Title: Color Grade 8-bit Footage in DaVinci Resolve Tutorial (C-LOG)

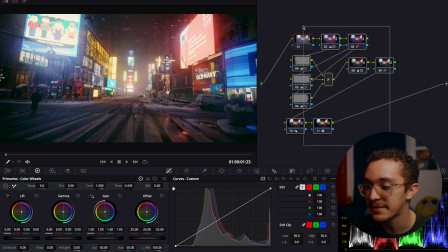483s
Now for these next two clips, I'm just going to show you what each node does and how it affects the image so you can see what you're doing when you're color grading.
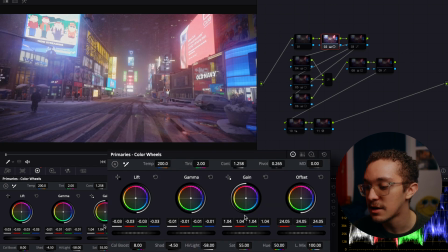490s
So you see in the first node that I'm working in, I'm just taking that log back into a more Rec 709 look.
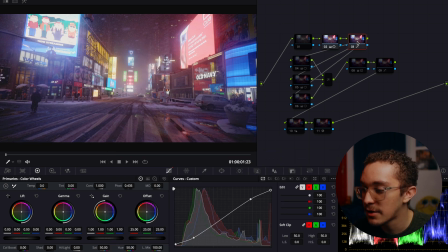496s
And then in the next one, I try to make a curve to give it a little more character and contrast. Those next three again are just for like a little vignetting, darkening some of the edges to bring more focus into the center. And then the next node is to color grade just like I did before when I'm lowering the lifts into the teal and trying to get the gammas back into the orange.
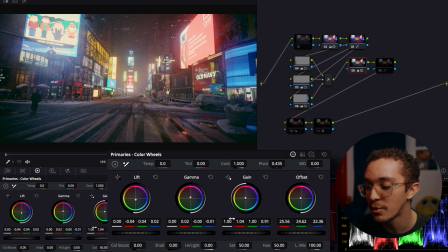516s
And then for here, I actually messed around with the gain just to bring a little more warmth into it and a little bit of the offset where I'm changing that as well. And then in the same node, I just go into the log wheels and then mess around with the shadows so I don't have that green tint going on, and see if it needs anything else there.
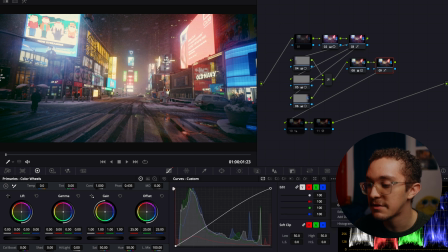532s
And the next note again, I'm just adjusting the curve to see if I can get a little more contrast going on and make it pop. And then this next note, I actually went to the blur area and then increased it in the red so I can get a little more red glowish look going on and soften that up just to add a little more of a character style look.
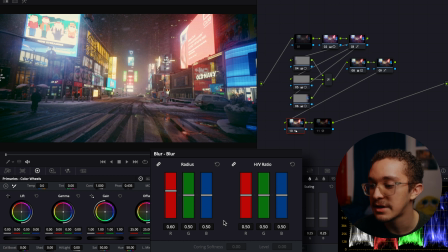549s
I don't think it does too much, but I wanted to try it out here and I think it just, you know, adds a little bit more to it. And then of course in the last node, I just add on that glow, and as you can see,
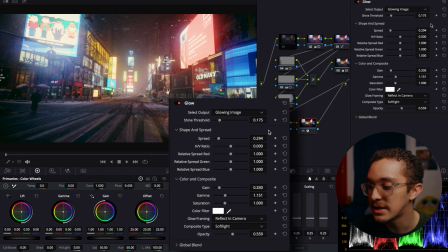559s
it makes a big difference when I turn it on and off, and I think it really adds a nice look to the overall image.
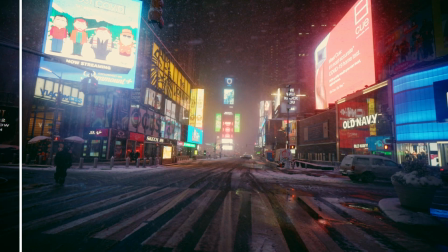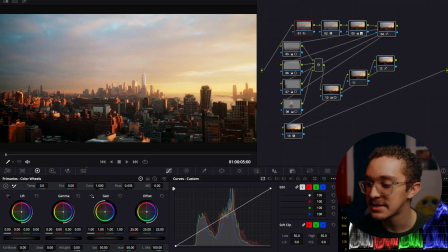571s
Now for this last clip, it's a nice look of New York City from a rooftop.
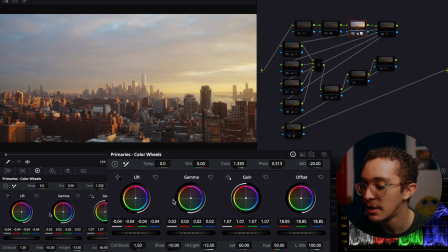576s
Now for here, the first node I'm working in is actually my third one, where I'm going from my log back into a Rec 709 type look. The next node again is just messing with the curves and the primaries, of course, just to see if I can change the colors a bit.
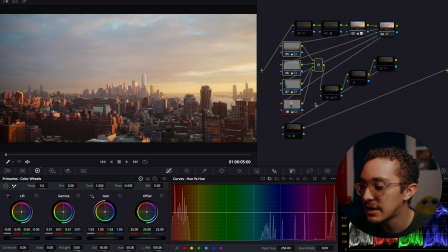589s
And then the next four nodes in a parallel mixer, I'm making it so there's a little vignetting going on, bring the focus of course to the center.
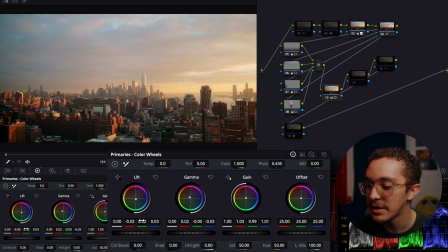596s
And then the node after that, I'm doing the color grading where I'm messing with the lift gamma, gain, and anything like that that I want to do to make the image, you know, give it a little more color and a little more of a style into it.
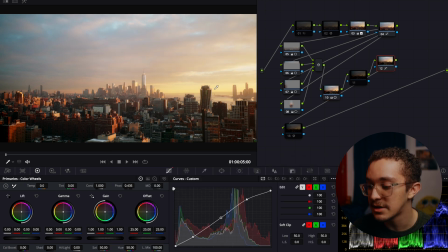609s
And then in the next node, I actually adjusted the curves a bit here to give it more of that character feel that I wanted to go for, and add a little more contrast and make things pop and, you know, anything else I wanted to do.
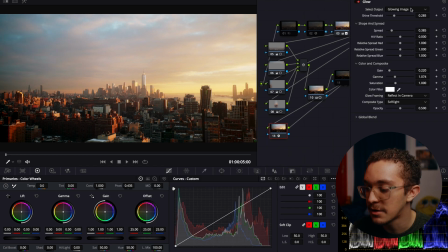621s
And then of course in the final node, I went back with that glow effect and I just added on to every single clip that I use.
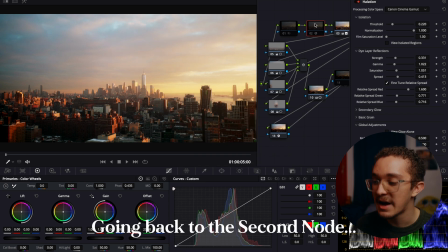627s
It's a great effect to use for anything. Then in this one, if you have the studio version, I was messing around with the halation to add some of that, you know,
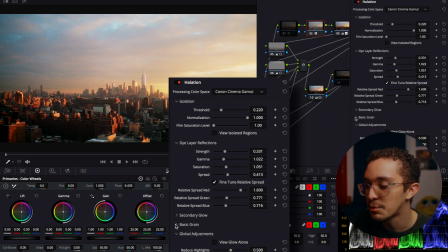636s
halation look into the highlights and make it look more film-like. And that's where I also added the grain. I'm still learning how to mess around with it since I'm new to the studio version, but I think it was a nice little bonus to add onto there.
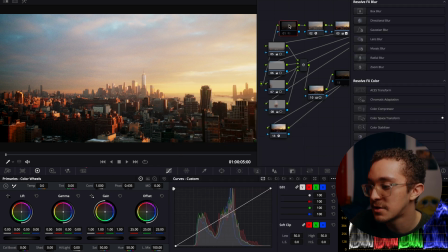648s
And then of course the first node is where you do your noise reduction.
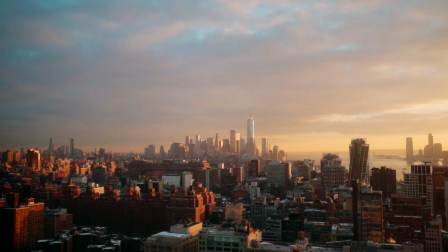And right there is my process for color grading my footage for now, you know, with 8-bit. You know, if you guys want to see other videos in color grading or things like that, definitely let me know. And yeah, thanks for watching. And that's pretty much the end of this video. I hope you guys learned something new in terms of color grading 8-bit footage or just color grading in general. If you guys want, I can make more videos in the future going into more specifics in color grading, but that's pretty much it for this one. If you guys enjoyed the video, make sure to hit that like button and subscribe if you're new to the channel, and I'll see you guys in the next one.